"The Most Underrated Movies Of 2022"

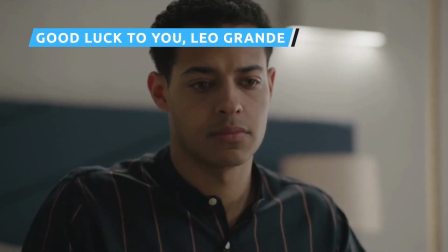979s
If you're going to watch anyone talk in a hotel room for 90 minutes, it might as well be an instantly compelling performer like Emma Thompson.
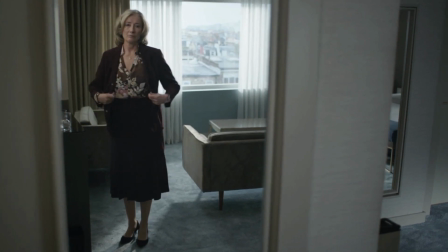987s
She takes on the role of Nancy Stokes in Good Luck to You, Leo Grand, while Daryl McCormack plays the titular part of a male sex worker.
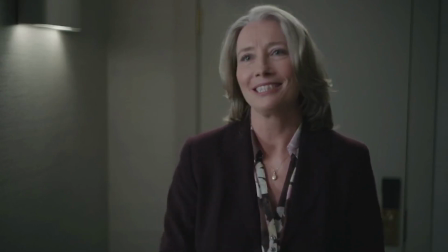996s
After her husband passes away, Nancy decides to finally engage in the sexual exploits that have been a mystery to her for decades,
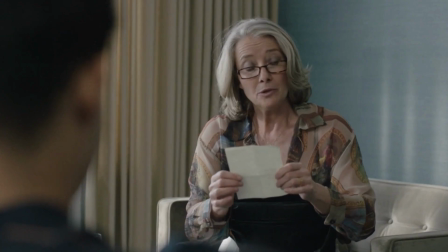1003s
hiring Leo for an hour or two of passion.
"'Number three, we do a 69, if that's what it's still called.
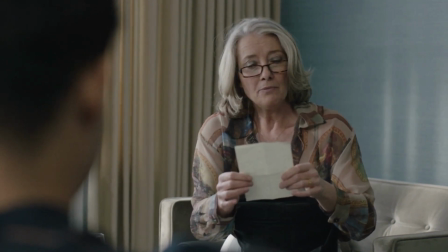1010s I don't know. Four, me on top.
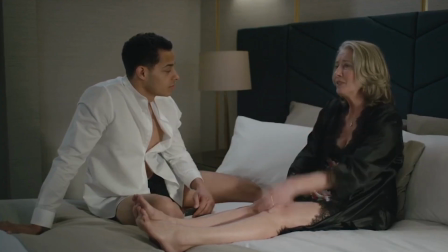1013s
Five, doggy style.'" What sounds like a simple arrangement becomes anything but as Stokes begins to open up more and more to Grant.
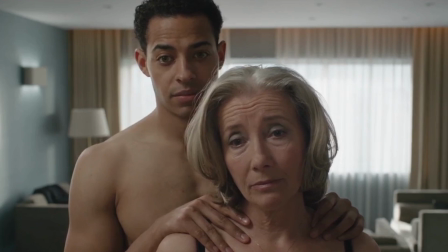1022s
Katie Brand's screenplay ensures that the dialogue between these two characters is as humorous as it is revealing.
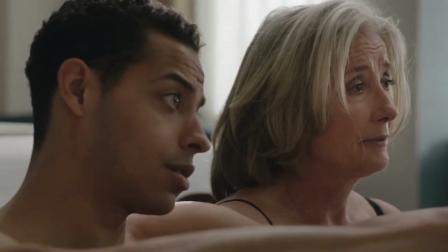1028s
The boldly intimate scope of the project, which is largely confined to one hotel room, proves to be a boon to Good Luck to You Leo Grant,
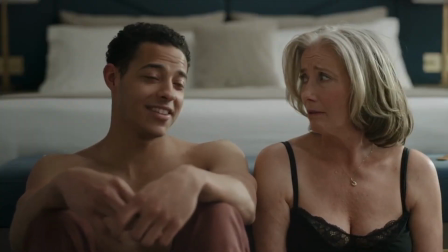1035s
offering viewers a chance to understand the finer nuances of this duo without any distractions.
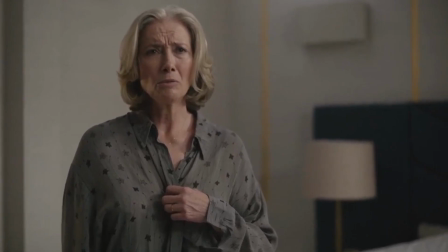1041s
What's more, the film allows moviegoers the opportunity to appreciate the exceptional lead performances by Thompson and McCormack.
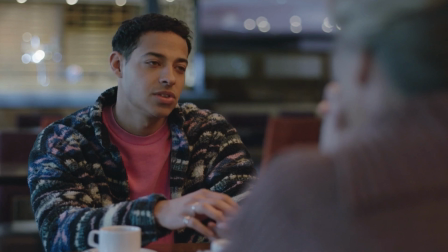1049s
Good Luck to You, Leo Grand is the newest reminder that you don't need an enormous story to make an engrossing movie.
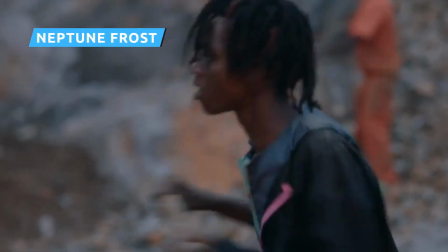1055s
One of the first scenes in Neptune Frost depicts people chanting and banging on drums in the grim domain of a mine where a worker has just perished.
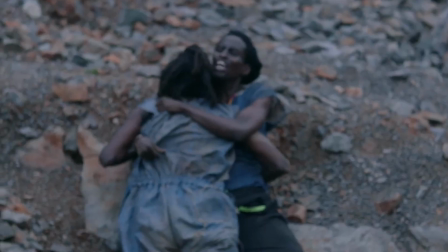1064s
These performers are an aberration in this environment. But that's the point. Within this sequence, Neptune Frost has established that music can appear anywhere.
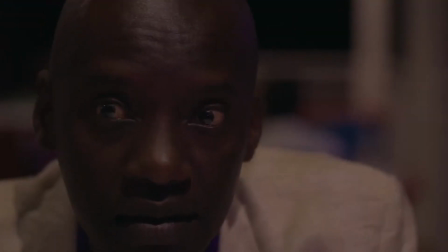1073s
The same is true for things like the spirit of rebellion, empathy towards other human beings, and one's true identity.
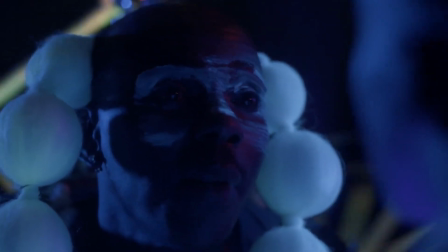1079s
No matter how much oppressive societies try to stifle or even wipe out these forces, they will endure.
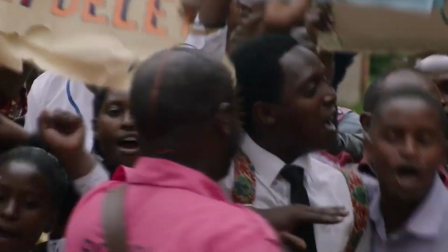1085s
Hinging on this concept, Neptune Frost reveals itself to be a stirring battle cry in cinematic form.
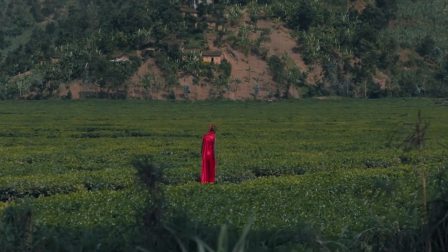1091s
Directors Saul Williams and Anisha Uziman tell the tale of Neptune,
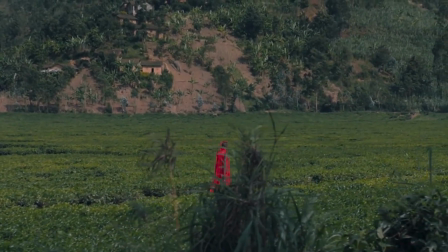1096s
played by both Elvis Ngabo and Cher'il Ishaja, who joins a hacking initiative.
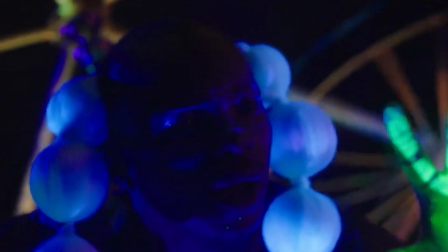1102s
There's a visual audacity, particularly when it comes to costume and production design.
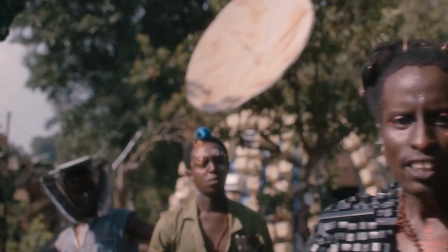1107s
In fact, this might be the only film to feature a major character in an outfit made completely out of keyboard keys.
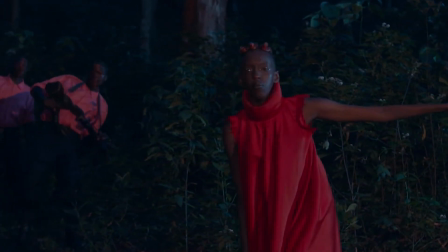1113s
Such elements reflect how this film focuses on a collection of human beings who can finally be themselves, away from oppressive, systemic forces.
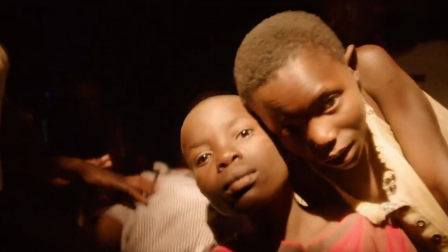1122s
Insightful dialogue by the film's protagonists reinforces the movie's touching
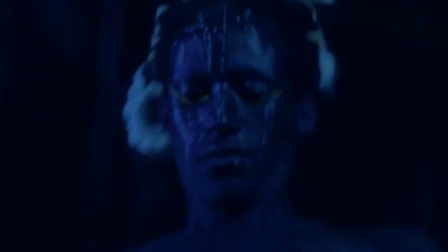1126s
exploration of individuals finally discovering the space to embrace their own identity.
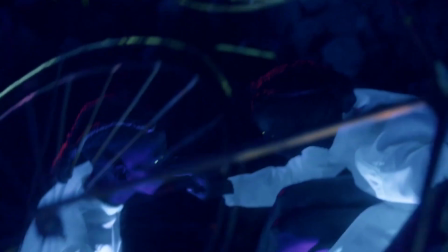1132s
There's a beating, captivating heart to Neptune Frost, which informs its ceaseless creativity and unwavering rebellion against fascism.
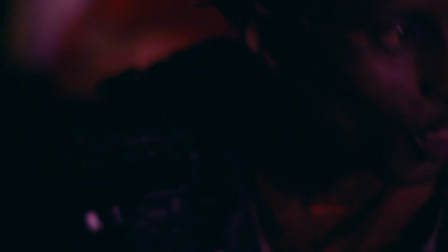1140s
Even the most jaded viewers won't be able to resist something this stirring.
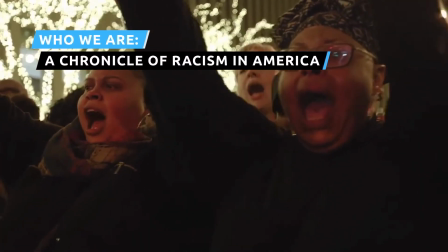1144s
The way racism is ingrained into the fabric of America and its institutions is such an
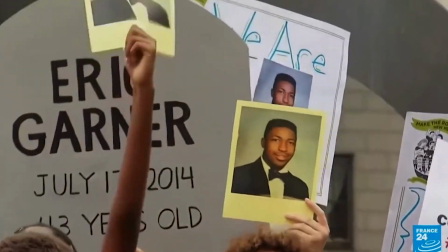1150s
overwhelming part of reality that even beginning to approach it in film can intimidate filmmakers.
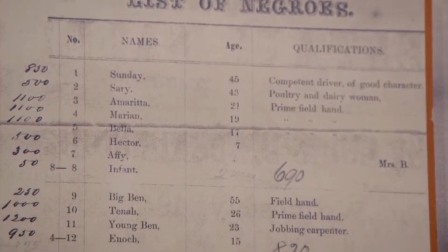1156s
The documentary Who We Are? A Chronicle of Racism in America, hailing from directors Emily and Sarah Kuntzler,
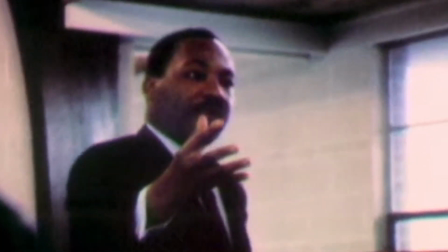1163s
provides an expansive look at the past and present of racism's impact on the U.S.
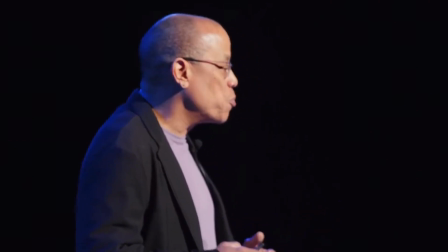1168s
The story is told through the words of ACLU Deputy legal director Jeffrey Robinson.
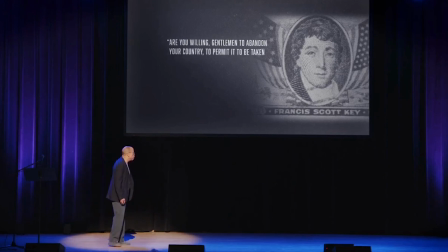1173s
The film split between clips of him giving a talk about the history of America's racism to a packed crowd
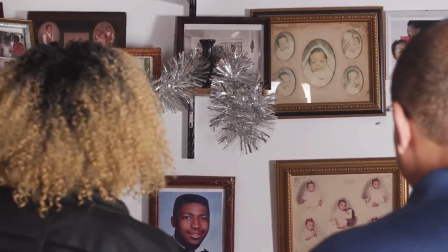1179s
and segments depicting Robinson talking to various American citizens about this urgently relevant topic.
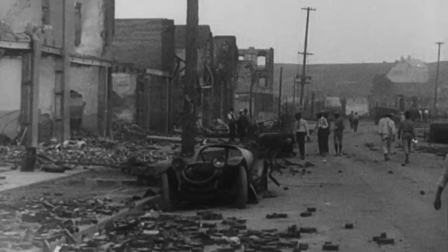1185s
Who We Are is a heavy watch, as it should be.
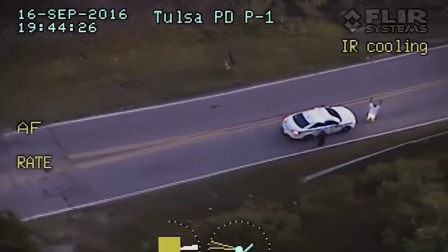1189s
The filmmakers and Robinson refuse to distill the horrors of bigotry to just flat readings of statistics.
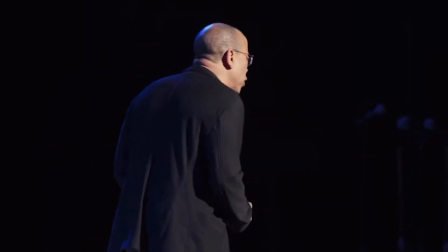1195s
There's a passionate fervor in Robinson's public speaking skills as he dives into
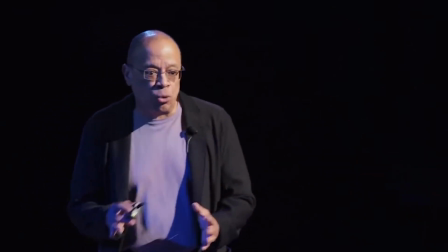1200s
the nuances of how racism has informed key parts of America's foundation.
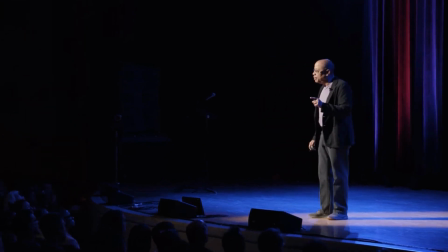1205s "...who controls the past controls the future, and your children, they are being taught that slavery was a side issue in the Civil War."
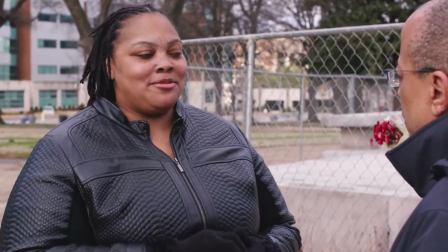1213s
Meanwhile, his interviews remind viewers of the human cost of systemic racism being normalized.
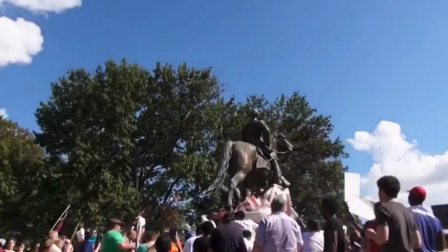1219s
The overwhelming reality of intolerance in America is superbly reflected within the lens of who we are.